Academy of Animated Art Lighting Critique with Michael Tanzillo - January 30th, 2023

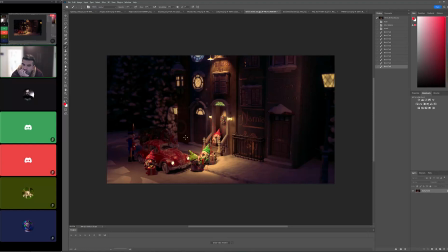[12:10]
And then with this asset, there's a choice, and I mentioned this to I think everybody who does this, but there is a point where you have to make a distinction on the car itself between whether it is like an ornament or whether it is an actual automobile,
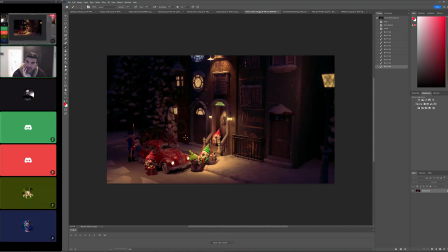[12:27]
because the material that's provided looks more like an ornament, like it's super shiny metal versus like car paint. So I'm fine either way, just something to be aware of. Okay. All right, cool.
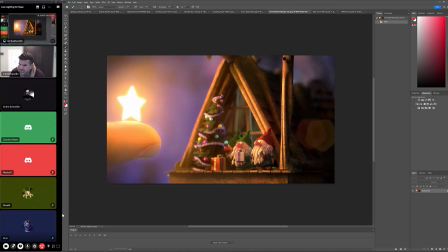[12:41]
All right, Ruby. I thought I saw. Yes, Ruby, you're here. Are you on with us live? Yes. Hello. Can I add something else to the sure reviews? Like another image for this or for a different project? It's for a different project.
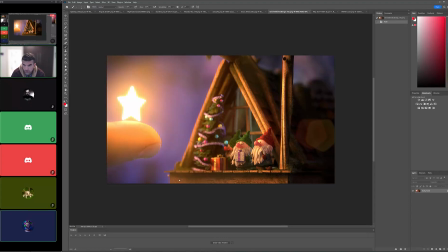[12:58]
I was like playing with Unreal, so it should be there. Yeah, let me check.
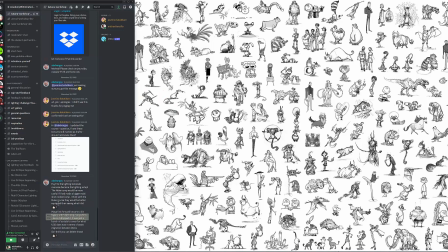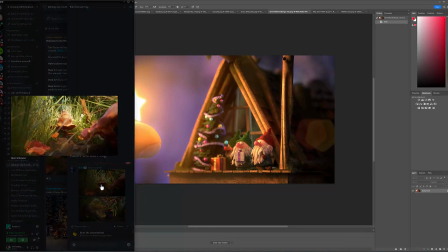[13:10]
This one? The frog. Yeah. Yeah. All right, cool. Is this the image or is this the reference? That's the top one is the image and the bottom one is the reference. Got it. Okay, cool.
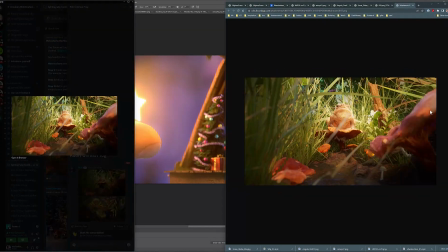[13:28]
All right, cool.
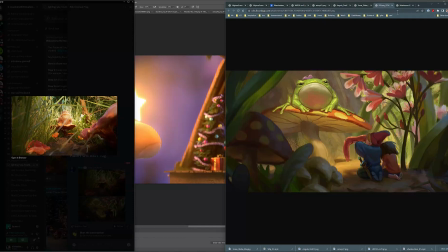[13:32]
I don't know why this makes me laugh. This is it's an unimpressed frog if I've ever seen one. I didn't think that they had that emotion, but that frog is not into that worm at all.
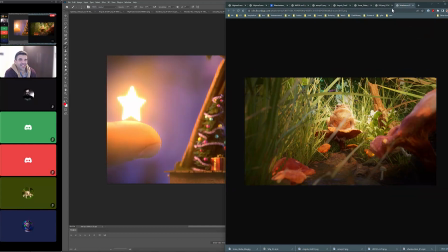[13:44]
Okay. Yes. All right. Cool. So the thing that I really like about this image is,
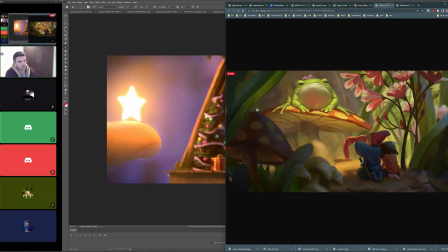[13:52]
well, there's like a clear hierarchy of, and again, you're probably like, I don't think there are kids in this one yet.
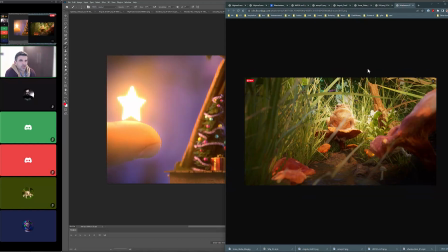[13:57]
No. So you've got the frog sitting on top, like really feeling royal, and quite lovely.
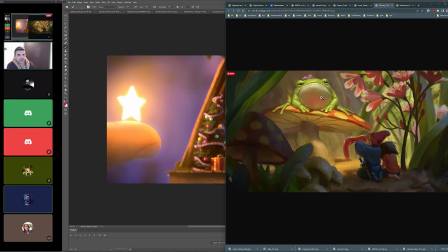[14:05]
I love the bounce light. Do you see this bounce light under the chin? Ugh, that's so nice because it's wet because it's almost like reflective, and you can see it on the arms too. It's really like a shiny wet surface. Love the kind of cool tones of the shadows, the warmth of this, the fact that it's very clear like where the staging is taking place.
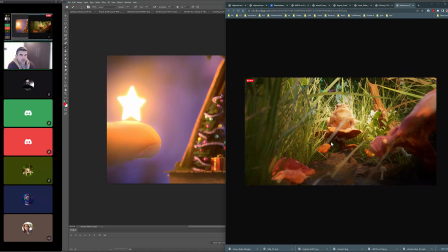[14:24]
I think that you're in the realm here. The biggest things to watch out for is you definitely want to clear away a lot of the grass in like that's kind of between us and the frog itself. It's good.
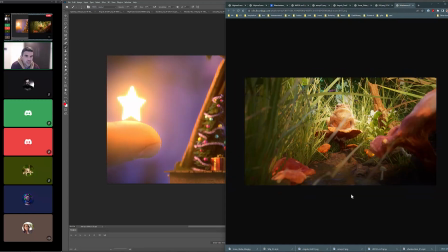[14:39]
It's good as framing elements, but anytime it like starts to come over, it, especially when it's out of focus, it just kind of looks like an artifact as opposed to like actual grass. Unless this was like the first frame and we're actually like passing, like we're gonna pass through it.
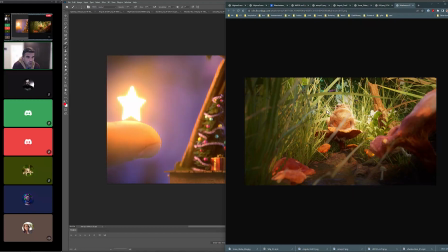[14:55]
But eventually, when we're kind of at our hero point, we really want to focus in on the character. You've got some nice bounce light. Oh, good. Oh, sorry. No. Yeah, I was gonna try to do like a camera movement, so I think that might be also like the grass is on the way.
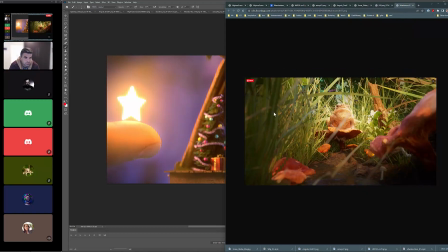[15:13]
But yeah, I definitely need to clean up some of that for sure. Yeah, just be aware of it. Like we like if it's meant to be like a thing that's hiding the character a little bit before you get to the hero shot, that's fine. But just be aware of that. The grass itself feels a little bit.
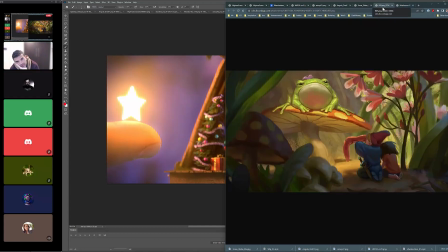[15:32]
I'm trying to think. Feels a little bit light in color. Like it feels like it would be nice to get some richer, darker greens mixed in with some of those lighter values.
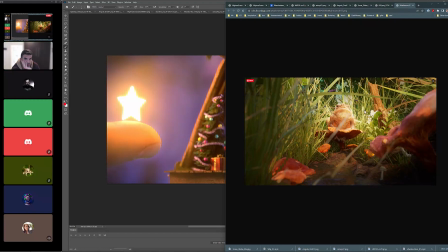[15:46]
The frog itself looks good. Got light coming in this way, bouncing up. The bounce looks really good on there. Looks like there's even some subsurface happening. And then the other big one for me is the sky color in the background.
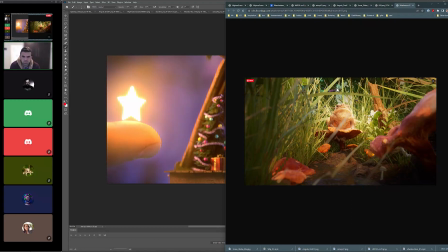[16:02]
It feels like pretty muted and clamped. Like I feel like that would be much brighter.
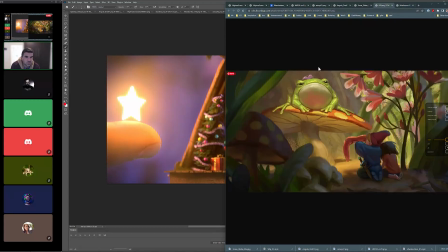[16:07]
I don't think we see the sky in this one. So I would either